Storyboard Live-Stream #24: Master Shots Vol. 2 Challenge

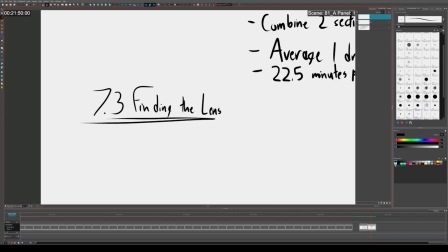[8:38]
Again, I'm starting to see that maybe this random dice generator or roller, it has some favorites. There's certain ones that I've seen that have been rolled like 4 or 5 times. But all right, what is finding the lens?
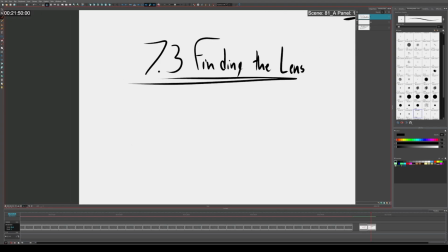[8:56]
So, as you may have noticed, when I do tracking shots, this is something that I do very frequently. Finding the lens, at least broadly speaking, is when you're doing a tracking shot or long take or characters moving through an environment.
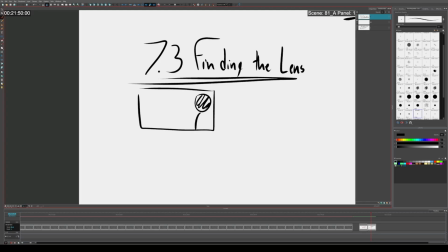[9:16]
So let's say you have, you got this guy and he's walking through an environment where like it's a crowd of people. There's all these people, and maybe there's, the May the 4th be with you, Darth Vader.
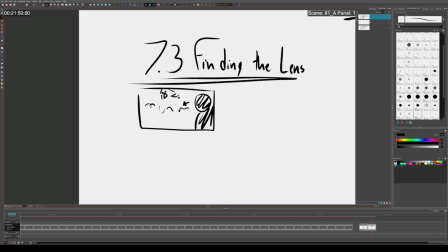[9:34]
Jeez Louise, I can't even draw Darth Vader anymore. Yeah, there's a Macy's Day Parade or something going on. I always use Macy's Day Parade as an example. I don't know why. I guess because it has like big objects and small objects and stuff like that.
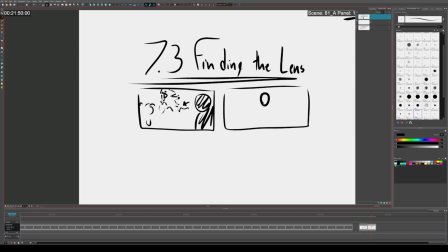[9:47]
Okay, so character's walking through a crowd, and then like maybe he has a friend with him, one of his cohorts. So they're walking in front of the camera. And then what you do is, while these 2 characters are talking to each other,
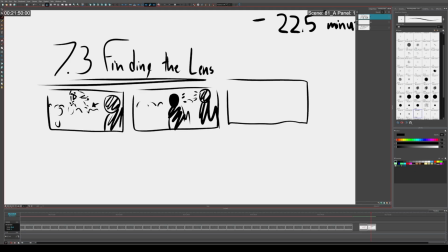[10:04]
for some reason, you have one of the characters look back while they're talking. And maybe the other character continues to move onward. something like that.
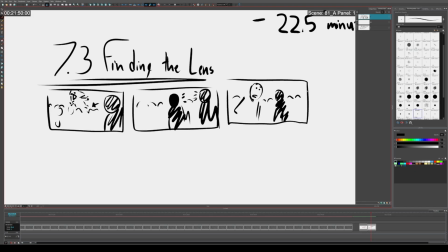And so what this does is this allows you to see a little bit of the facial expression and acting. So like an easy thing that you could do is you could have like a kid run by. You know, a kid runs by and like bumps into him.
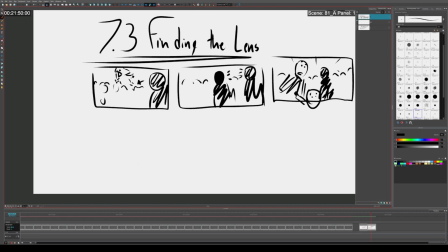[10:40]
And so then that like motivates him to turn around. Other things you can do is have the characters actually once maybe they I don't know.
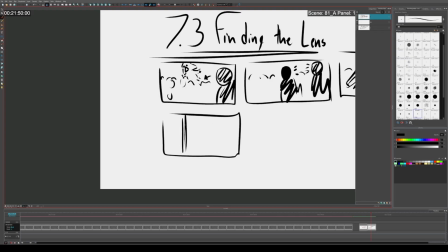[10:48]
Maybe as they're walking through the crowd, they find like a, you know, there's like a light post or something like that. And then maybe what you can do is you can get them to a point where
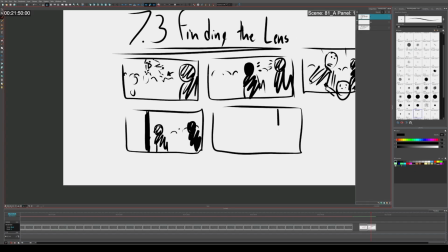[11:06]
they are now talking. So like they're at this light post. We can get them where one of the characters is maybe talking from the side. So then that way you can see his acting and his facial expressions a bit more.
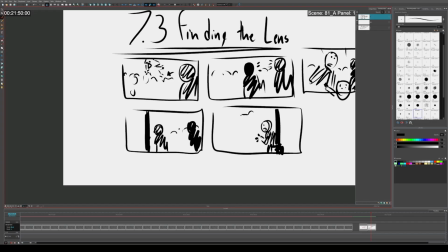[11:21]
And then maybe there's, you know, there's like, I cannot draw Snoopy. What the heck? Whatever. This is Snoopy at the Macy's Day Parade. So you can see there's a crowd back there. And so we got this kind of like a silhouette shot.
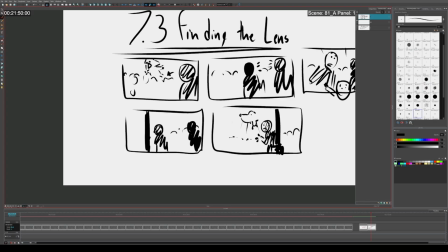[11:41]
And there's some people over here. And then you can have the other character watching it. Maybe he's drinking coffee or something. And so you see what's happening is that we're able to see these characters' facial expressions.
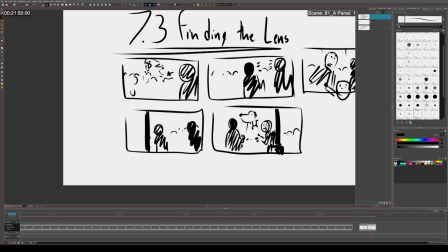[12:03]
Even though we're following them from behind for most of the scene, because of these little techniques, we're getting some of their acting. And so that's essentially what the concept of finding the lens is.
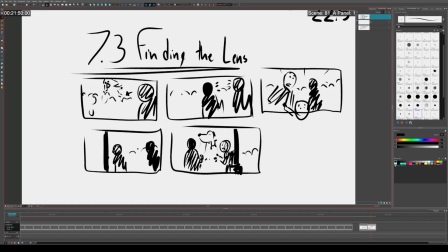[12:15]
It's figuring out different little creative ways to be able to see the character's facial expressions and acting when normally, logically, you might not see it. Yeah. Anyway, it is not difficult. This is something I do in every tracking shot I do.
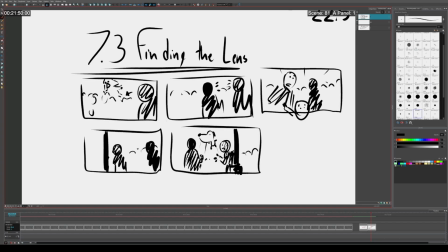[12:37]
Intuitively, this stuff just happens.